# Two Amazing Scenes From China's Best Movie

Spring in a Small Town is often ranked as China's best movie of all time.
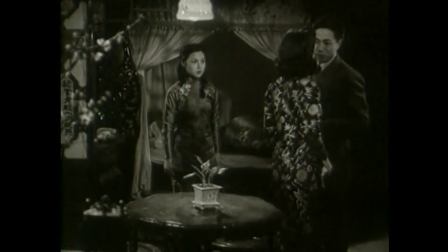(0:05)
The movie, featuring only 5 cast members,
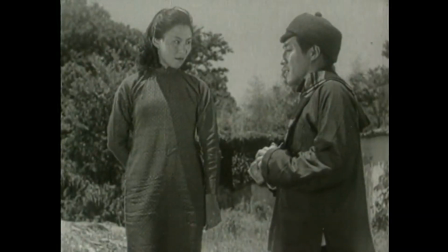(0:08)
tells a simple but touching story of a married woman and a man from her past that shows up in her life all of a sudden.
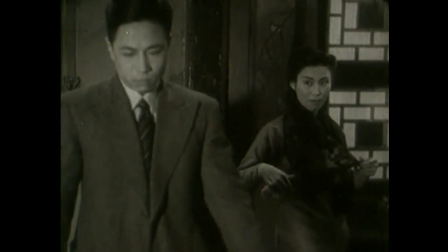(0:17)
It's a great movie with themes of loyalty, what could have been, what's the right thing to do versus what the heart feels.
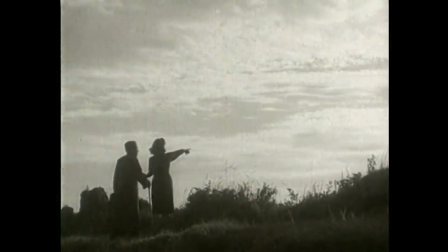(0:25)
And the movie also is a product of its time,
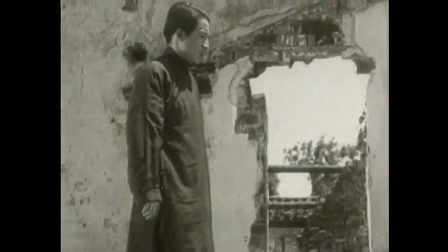(0:29)
as you can see China after both World War II, a Japanese invasion, and the Civil War. From a filmmaking and directing perspective, I love 2 scenes in this movie.
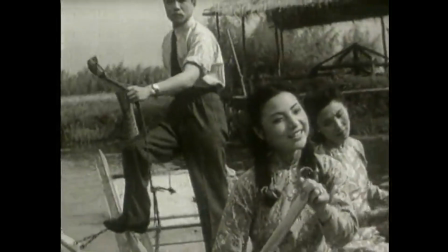(0:41)
The first scene is when the woman, her husband, her former flame, and the husband's little sister are paddling a boat. I love the blocking.
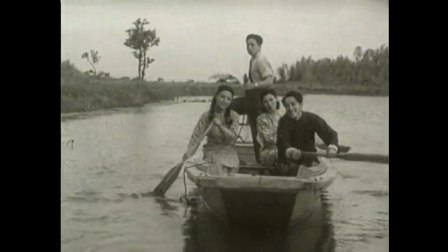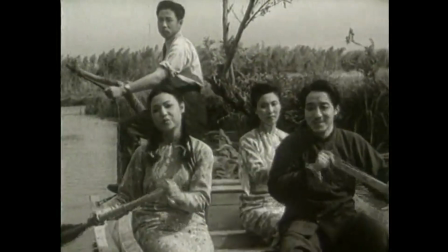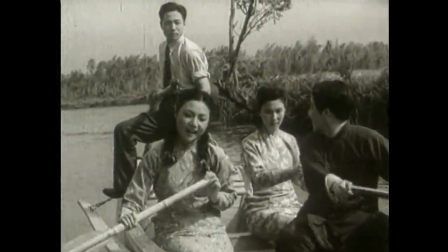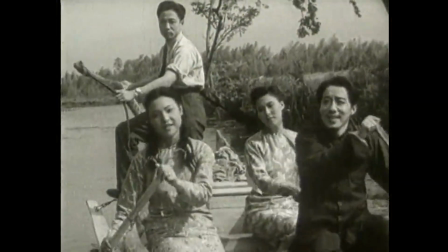First of all, this song is a famous Kazakh folk song that this movie made famous.
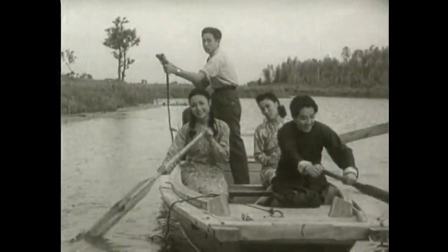(1:20)
Beyond this beautiful tune, the blocking perfectly shows the emotions of the characters.
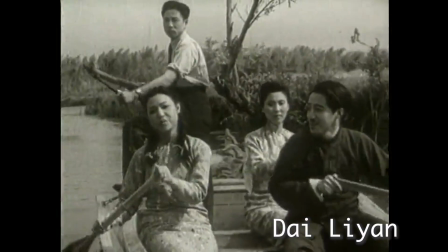(1:27)
Here's what I wrote when I was in college when I analyzed this film. Dai Liyan sits with his sister Dai Xiu in the front of the boat. They enjoy this boat ride and are oblivious to the past relationship of Zhou Yuwen and Zhang Zhichen. Zhou Yuwen sits in the middle,
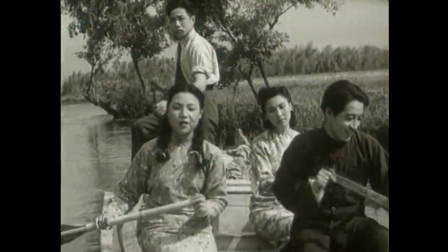(1:45)
troubled by her failing relationship with her husband and feeling drawn more and more toward her old flame, Zhang Zhichen.
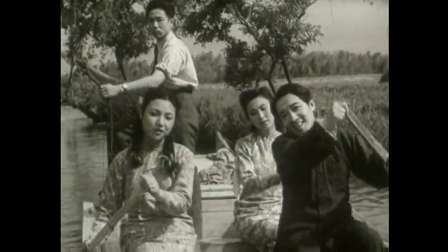(1:53)
Zhang Zhichen is in the back, not only an outsider to the family's affairs,
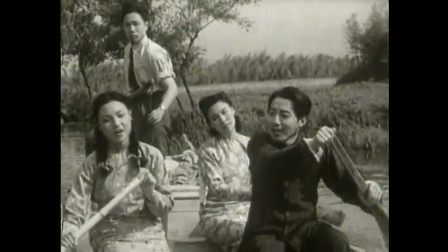(1:58)
but also feeling a distance to his childhood friend, Dai Liyuan, because his old love is now married to his old friend.
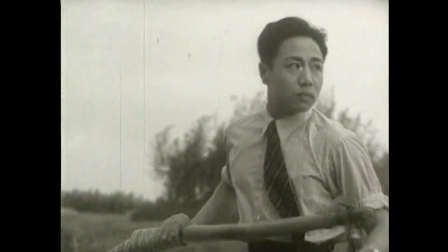(2:05)
Zhichen is also trying to prevent himself from spoiling Yuwen and Li Yan's marriage, so he's purposely trying to keep a distance from Zhou.
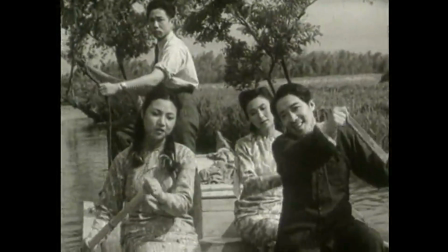(2:14)
The blocking of this scene perfectly symbolizes the relationship structure and the emotions of the 5 characters. My second favorite scene happens later on in the story. At this point, the husband has grown suspicious that something has been happening between his wife and his childhood friend, her former flame.
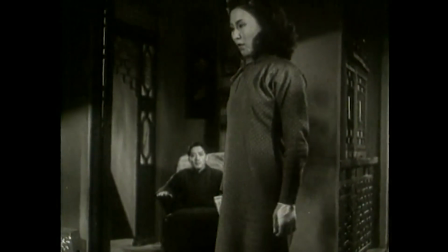(2:34)
The movie expertly uses a concept called mise-en-scène to create frames within the frame, using a door to show an increasing barrier, an increasing disconnect between the husband and the wife. They're literally of 2 different rooms, 2 different universes, 2 different spaces.
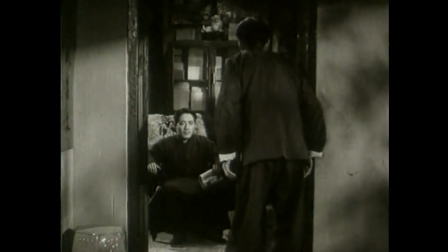(2:54)
And one has to go into the other space for them to really start to get to know each other again.
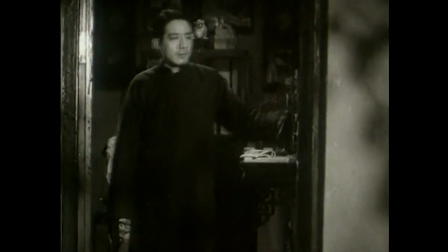(3:01)
In this case, the husband is the one that steps outside the door and discovers something potentially going on between his childhood friend and his wife.
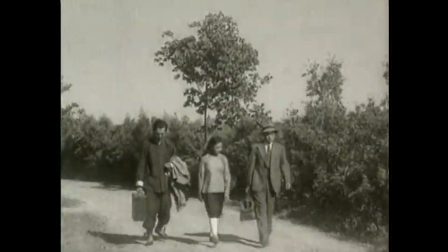(3:10)
Eventually, after some more drama, Zhou Yuwen's old flame and Dai Liyan's childhood friend, Zhang Zhichen, does leave, and the married couple stays faithful and committed to each other.
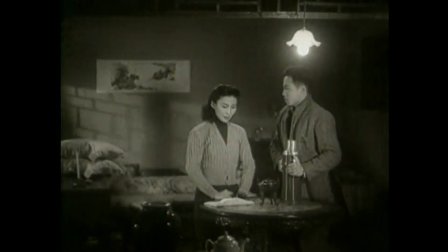(3:22)
Beyond just an examination of relationships, this movie represents what could have been. Everyone, not just from a relationship standpoint, from a career standpoint, from a living geography standpoint, can probably trace from your childhood what ifs.
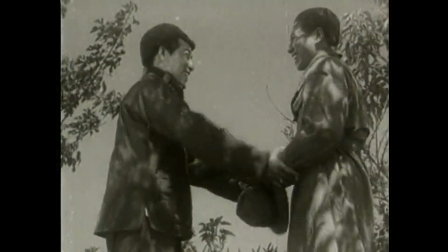(3:39)
And beyond that, sometimes we are reminded of a what if,
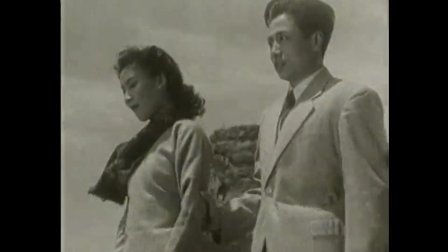(3:44)
/ maybe even given some opportunity to experience the what if. That type of experience, that type of time, however fleeting, is still something we all treasure.
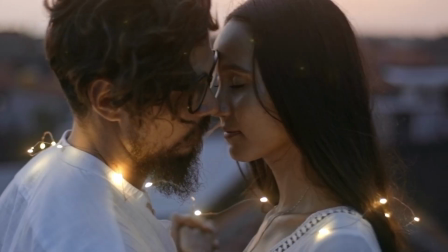(3:56)
That's the power of the human experience. If we had to go back and redo it, many of us might not redo it the same way. But there's only one life to live. So do you live it with regret?